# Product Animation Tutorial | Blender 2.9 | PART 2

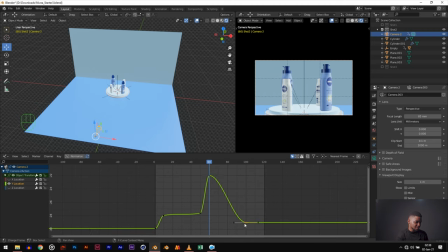1241s
So it goes really fast at this point. And then it goes slowly. So let's see how it looks. Oh, cool.
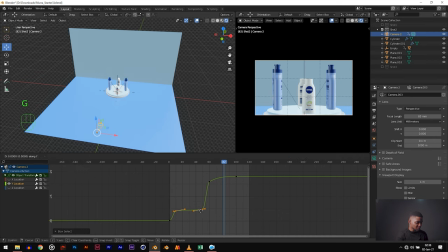1257s
Now we should probably raise these two keyframes upwards so that our fast motion matches each other. We want these two quick motions to look very similar.
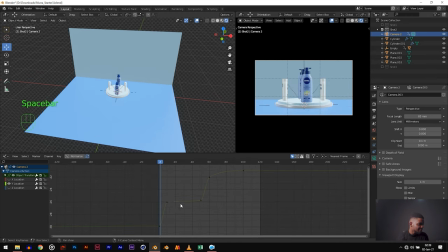1272s
You see, perfect. We have done our speed ramping. Now let's adjust our handles because I see that this thing is looking weird. Let's adjust our handle so it is smoother animation. You don't want any sharp edges. Any sharp edge will make it very weird and jittery. So yeah, something like this.
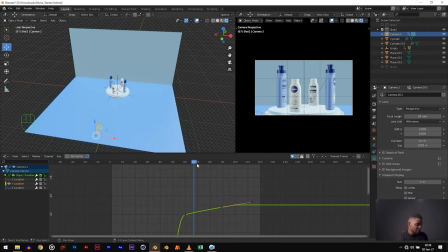1290s
Okay, now let's play that back. Perfect. This is so nice. This is so nice. Okay, I think in the end, the camera whips upwards.
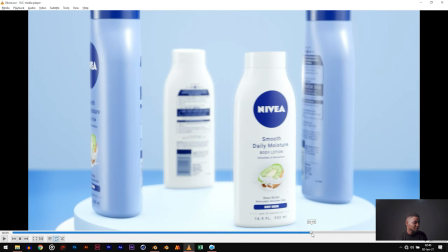1302s
From here, it whips upward very quickly. Yeah, so let's do that.
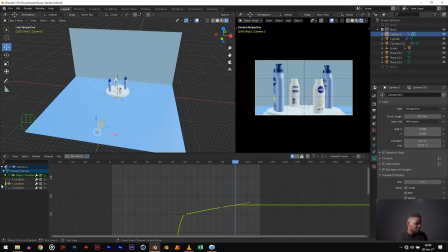1307s
From here. Now we are going to be working with the Z location. So enable this guy. Enable the Z location. Where's the Z location? Just click on the Z location and hit full stop and you'll find it. So this is the keyframe at this point.
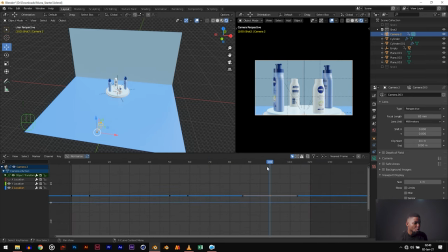1326s
So what we want is for it to move upwards from here to here. So shift D to duplicate it, then move it upward. So you remember that at the end of the animation, the product moves very fast.
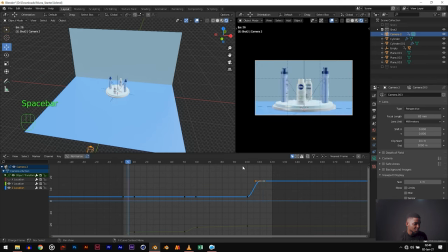1342s
So you also want the camera to move very fast upwards. Oh, good. Perfect.
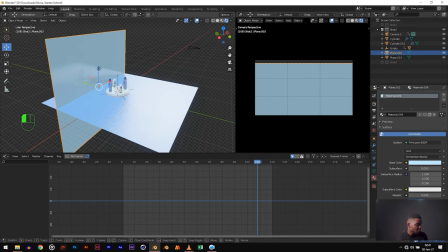1349s
Now I think we should move this background plane upward so it doesn't look so weird. Yeah. Perfect. Wonderful. Let's play it back.
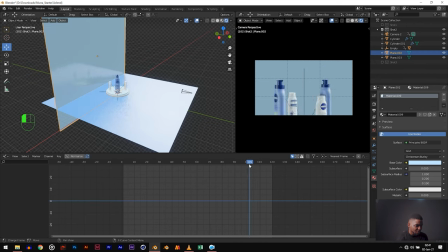1363s
We want them to match, but they are not matching yet. At this point, we want our product to move fast. So as the camera is moving upwards, we can see the product moving fast. So let's adjust this.
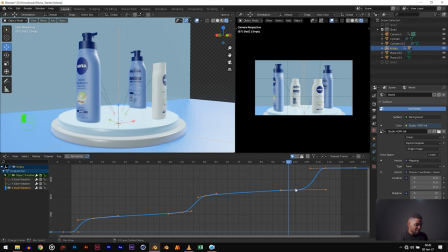1375s
So we want it to move fast from here. So let's shift this keyframe here and shift this guy here. Okay, wonderful. This is what we want. We want it to move fast as the camera is going up.
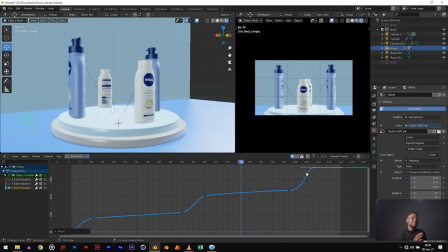1390s
Nice. You can see we have gotten our speed ramping effect and we did this very quickly, and this is very, very nice. I would like you to use this in every single animation you are working on. It's going to give you a very, very cool look. Just doing a very simple animation and adding speed ramping would make it look very nice.
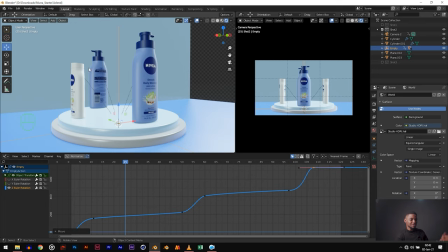1408s
Now, I think that's basically all for our animation. That was very fast compared to the last tutorial.
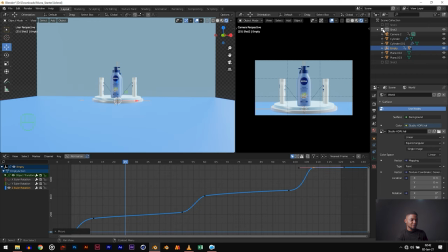1412s
So let's just copy the lighting from the first shot, disable the second shot, enable the first shot.
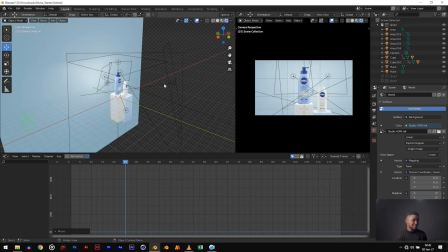1418s
Now I want to copy all these lights because I basically use the same light for all the shots. Usually if you have two different shots that are completely different, you should change the lighting, but these are very similar shots. So let's copy all these area lights and this one, the point light.
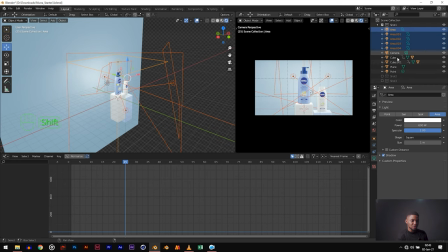1435s
So I used shift to copy this one and I used control click to copy this one. Control C, disable, enable.
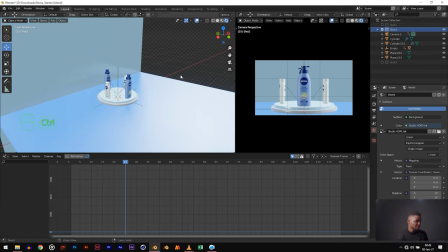1446s
Make sure you are clicking on shot 2. Now paste it to paste the light.
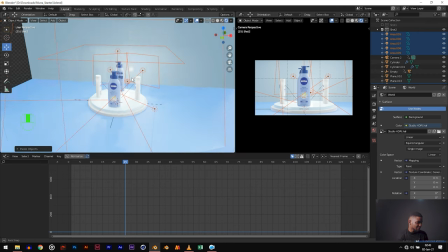1451s
You can see the difference. That's pasted all the lights. I think I'm going to move this point light.
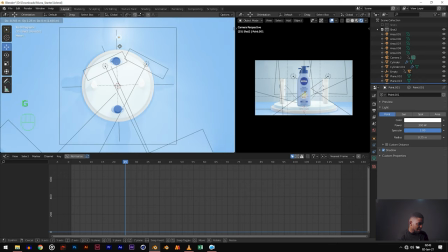1456s
It's not in the right position. It should be right behind the product. And it should be a lot higher than that.
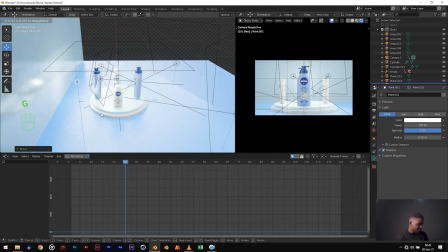1465s
GZ, raise it up. Yeah, now let's watch.
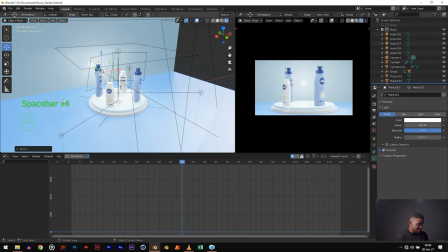1473s
Okay, we can see the light on our background. You shouldn't be able to do that. Click on the background and take the roughness to maximum. Yeah, when it's very rough, that means you won't be able to see any reflections. But when you reduce the roughness, it's basically a mirror, so you can see the lights. That's not what we want. Okay, great.